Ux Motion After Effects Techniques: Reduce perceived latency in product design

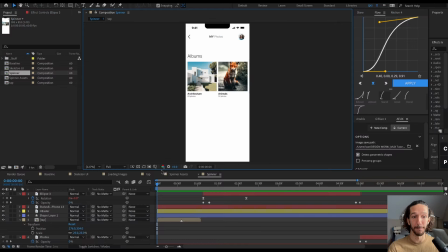(4:04)
So the question is, does this feel better and faster than what we have in our baseline?
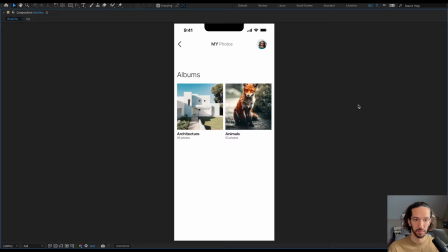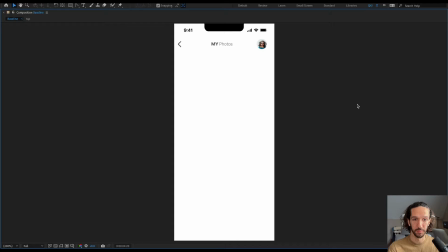(4:18)
Let's look. I would say absolutely.
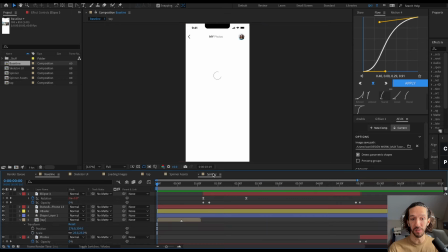(4:22)
There's something that is happening in this white space, so it makes me feel that it is actually working on something. I can trust a little bit more that the app maybe has not crashed yet. Maybe if this is going on for 10 seconds, maybe at that point I'm starting to get concerned. The app has crashed. I'm gonna kill the app, open it back up, and see if it's faster this second time.
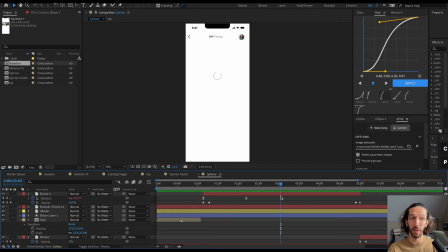(4:41)
But I think this is better than what we have on our baseline. So at this point we ask, is this enough to solve our problem, or is there actually more we can do to further reduce that perceived latency?
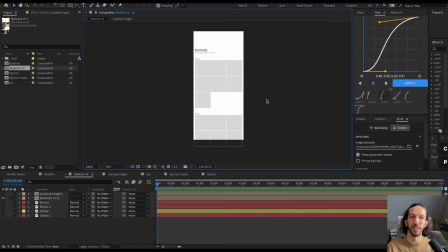(4:52)
And I think there is. This next method is using skeleton UI or ghost loaders or skeleton loaders. It goes by many different names. but it basically gives more of an idea of what the future screen will look like. And so by the time it's loaded, you're already oriented a little bit more to what's going to be coming.
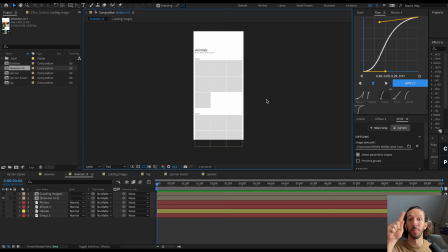(5:10)
And that's a little bit more interesting than an indeterminate spinner just going around and around and around.
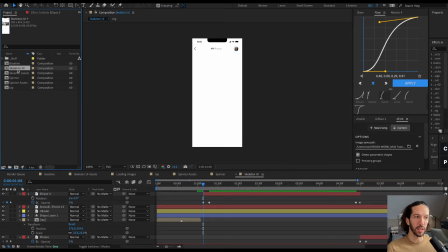(5:14)
So let's see how we can make this a little bit more interesting. So we're going to go ahead and take our skeleton UI asset comp and drop it right in here. And we're going to give it the same fading as we have over here. Oh, it is.
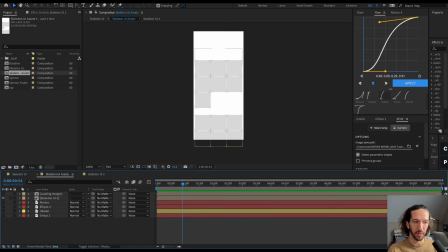(5:27)
All right, so we've dropped in our skeleton UI asset comp, and we're actually gonna remove the names and things for now.
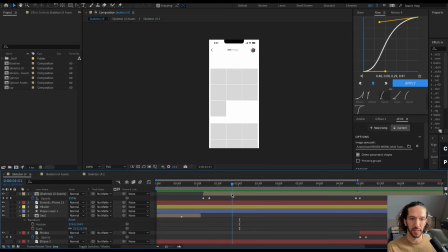(5:36)
And so after we tap on it, this fades in, and then we reveal our images. Okay, maybe a little crossfade here is helpful. Let's see how this feels.
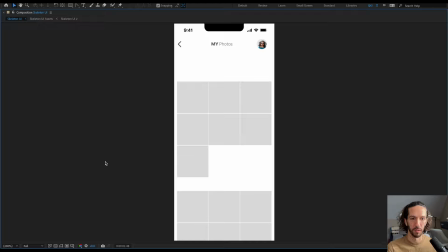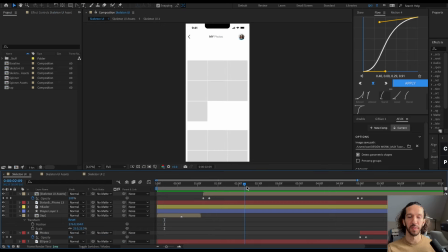(5:53)
So I'm not quite sure if this feels better than the spinner that we had.
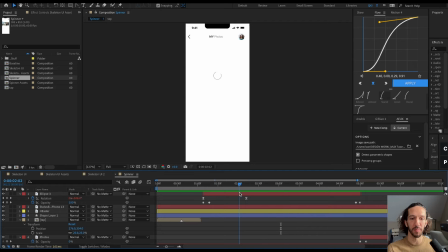(5:58)
Because the spinner, it looks like something is moving the whole time, so it feels like it's working.
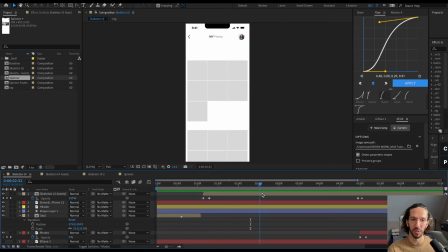(6:03)
Where this one, we're just revealing the skeleton UI, nothing else is happening, and then it's disappearing. Still during this time, nothing is visually happening, except for it fading in, and then it's just static the whole way through. And so the skeleton UI still isn't really doing what we need it to do.
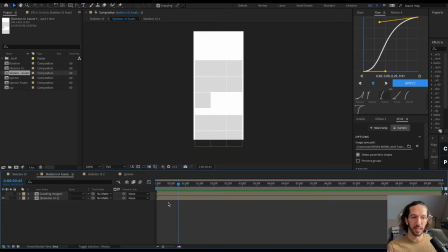(6:19)
So how can we make it a little bit better? Let's go ahead and click into this comp, and here we have the skeleton UI comp here. And what we want to do is give it kind of an opacity pulsing in and out, so that we have some sort of motion happening while we're waiting.
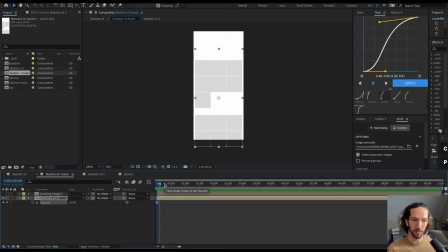(6:33)
So we're going to do a opacity keyframe maybe we'll do it for 30 seconds. It'll go down to maybe 50. And then after 30 seconds again, it will go back up to 100. Let's see what that feels like.
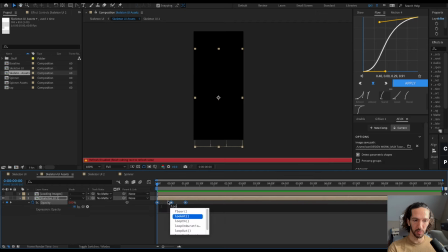(6:49)
All right, and we will do the same looping trick where we'll do loop out, and that will loop forever.
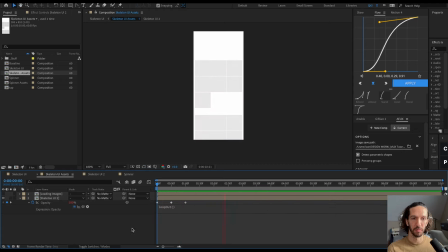(6:56)
And let's see. Okay, and we're just using linear keyframes right there.
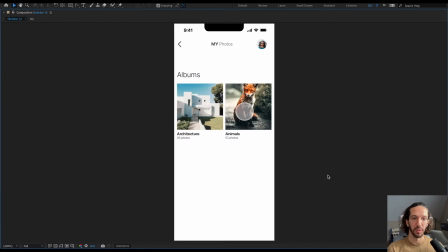(7:01)
Let's check this out. Now let's take a look at our skeleton UI. So we tap it, this fades in.
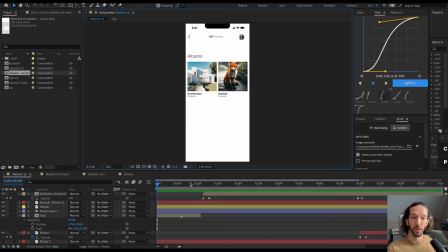(7:08)
That's interesting. We get to see a little foreshadowing of what that future layout is going to look like. And we have some motion happening because things are pulsing, and it's nice. But I still think it could be better. It's kind of a lot having this big block of gray just like coming in and out and in and out.
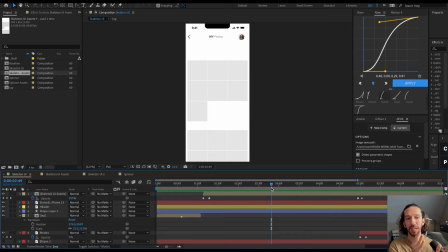(7:25)
Maybe there's a way that we can make all of these squares feel like individual elements rather than one big grouping of things.
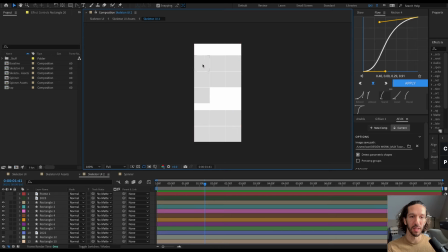(7:30)
Let's go ahead and remove the fade from there. And let's actually go in here and apply an opacity fade to each one of these blocks and offset them a little bit. So then we're gonna have this like cascading effect all the way down.
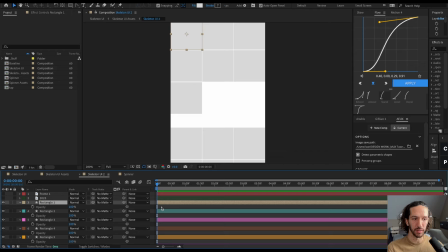(7:42)
So what we're gonna do here is have a slow fade over 30 seconds. And then after that, it's going to pulse. So we're going to do 50 and then back to 100.
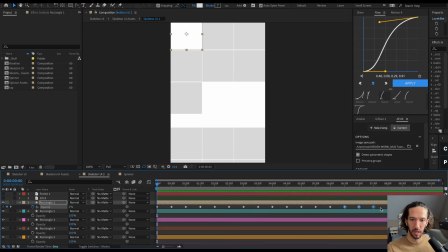(7:56)
And we'll just duplicate that for the end of time. And if we want to, we could add a subtle easing in and out to that.
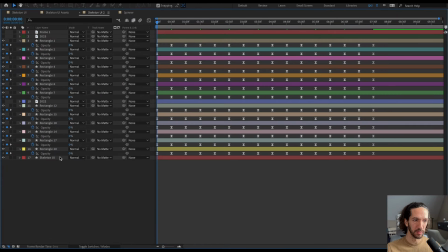(8:04)
Let's go ahead and copy that to all the other rectangles and select all the layers.
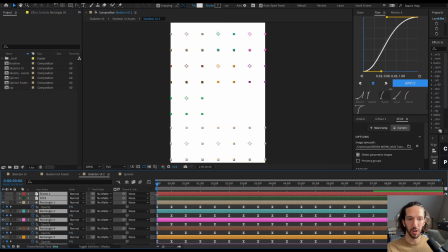(8:10)
And we're just going to offset them.
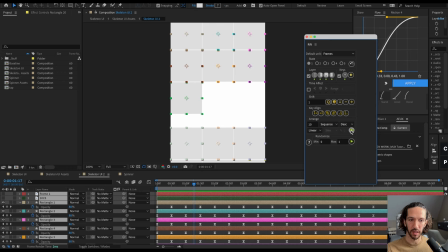(8:12)
We can use this great free plugin called Rift to do just that. And if we do this a few times, let's take a look.
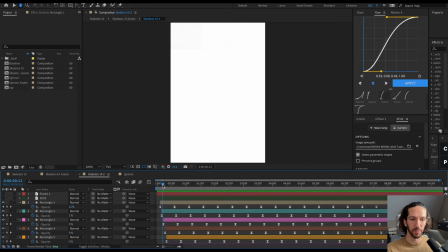(8:19)
So this gives a nice cascading effect for all of these different elements.
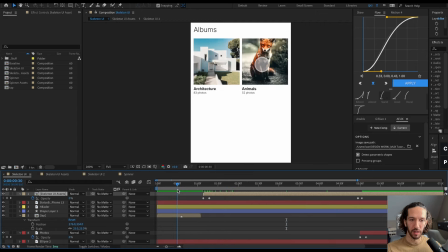(8:24)
And now let's go back here and let's see how this is feeling. And we can actually remove our opacity fade in because each one of those boxes individually is going to be fading in. Let's check it out.
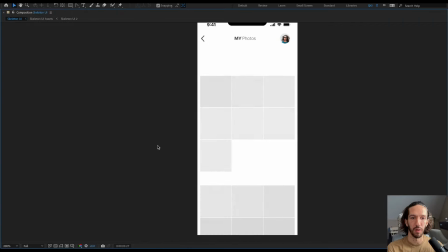(8:35)
So we tap on the album, and then we have all these things fade in, and then we have the images come in.
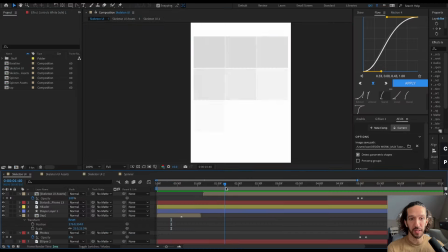(8:42)
This is really, really nice because we have a lot of things going on. We have a lot to look at. This is taking a good bit of time to actually build this animation in. So from here to here, about a second passes where we're actually like seeing everything build.
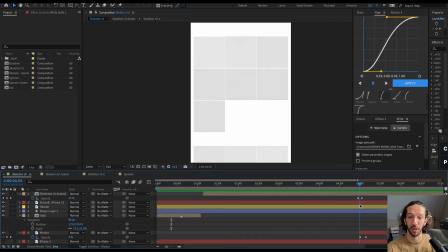(8:56)
And then we're only staying on this screen for another maybe 2 seconds before we actually resolve to the images. Another way to further reduce the perceived latency here is you could actually stretch that intro build animation to be maybe 1.5 seconds,
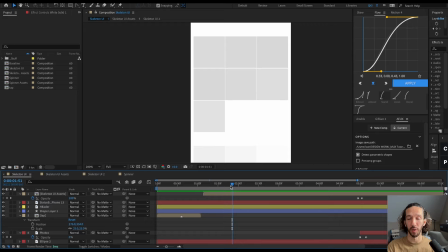(9:11)
2 seconds, so that all these little blocks are coming on a little bit slower. Maybe you stretch out the fade in and fade out. Instead of 30 seconds, maybe it's a second each. Since the animation is not being repeated as often, it feels maybe a little bit faster because you haven't seen it as many times before you're actually getting your content.
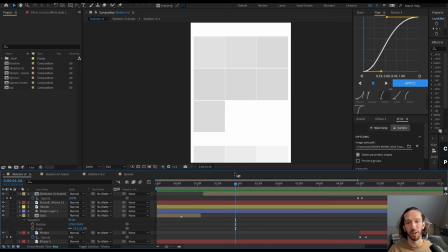(9:28)
And so these are all a bunch of different variables that you can use to experiment with what is the fastest feeling loading animation, essentially. All right, let's see how we can make the skeleton UI even better. And we'll name this even better. All right. So we have this animation here, and then all the pictures just appear on the page.
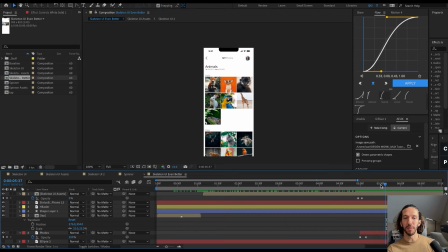(9:53)
Okay, there's maybe some information that we don't need to load. And so it's always great in these types of motion problem solving is to be very aware of what you can have access to and what you do not have access to as far as the app experience working with your developers and your engineers.
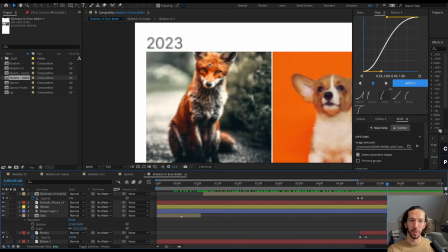(10:10)
And so one thing that I assume that we could have access to is the name and the dates.
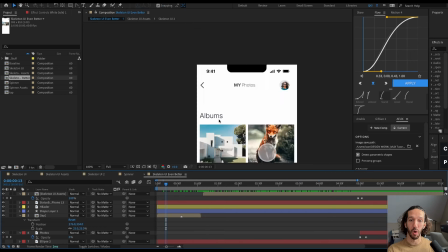(10:15)
That is probably something that we already know from this point.
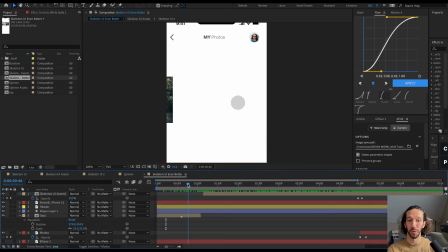(10:19)
And so is there a way that we could already have that information, or maybe that information only takes like 50 milliseconds to load? That would make this page feel a lot more finished and a lot closer to that finish line. So let's go ahead and go into our skeleton UI assets.
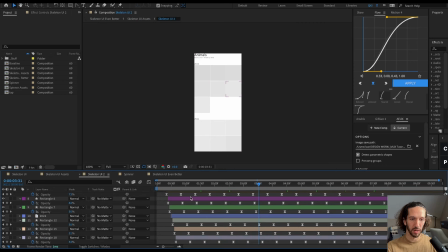(10:37)
And we're actually going to turn on these. So we already have those in here, and we just need a good fade for these. And so we're going to just copy over the opacity fade from that, the opacity fade from that, and the opacity fade from that. So that as this whole page comes on, the dates come with it.
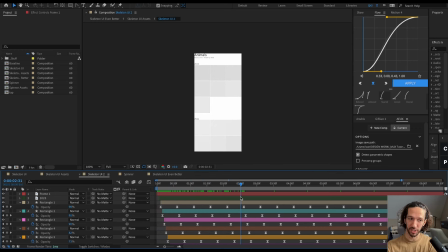(10:56)
And so now we have like concrete information that helps anchor the skeleton UI loading. So it doesn't feel as generic and ambiguous. It's a little bit more clear what's going on here.
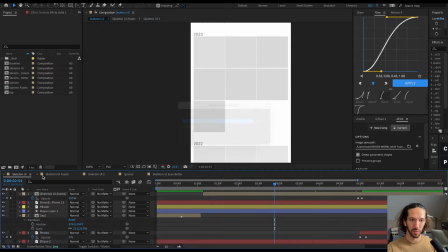(11:07)
So that's really helpful. Another thing that would be great is, as we're looking at the skeleton UI, is that all the images just appear all at once.
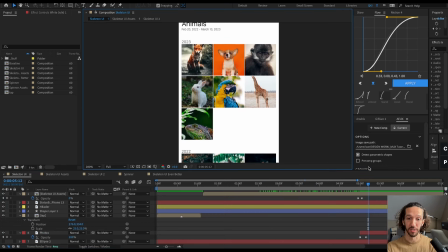(11:16)
Maybe after chatting with your developers or your engineers, can we load these images one at a time?
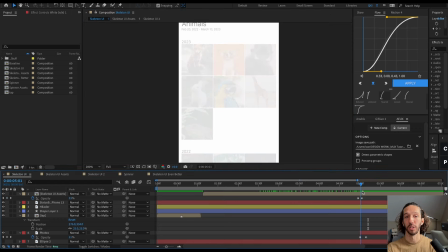(11:22)
And would that actually get us to content faster?
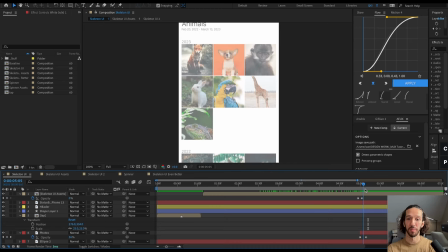(11:25)
Instead of waiting till all images are loaded, then reveal them, can we say, hey, if the first image is done and ready, reveal it. If the second image is done, reveal it. And just do that in order and cascade down.
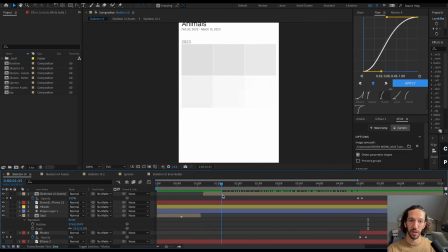(11:35)
And so then maybe we can mimic what we have here, where we have one square appearing at a time. Maybe we can do the same thing here. And so maybe some of our images get to be loaded a little bit earlier.
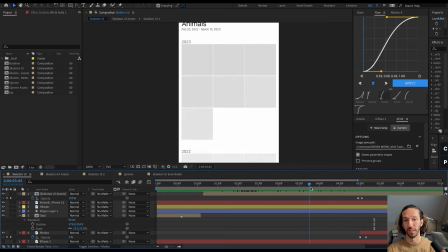(11:47)
And even if not, does that cascading effect just help this transition and this loading moment feel a little bit more cohesive and less overwhelming? Because as motion designers, we have the power to direct the user's eye, and giving them everything all at once usually is never a good idea. And so let's create an experience for them where we unfold this gallery of images for them.
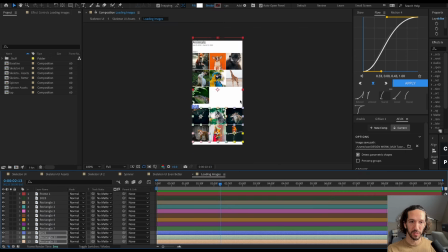(12:10)
So if we go into here, we actually have all these images in this comp right here.
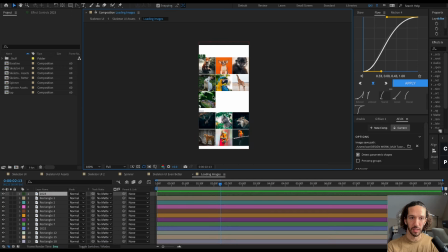(12:15)
And we know that we don't need the text and we don't need any of that.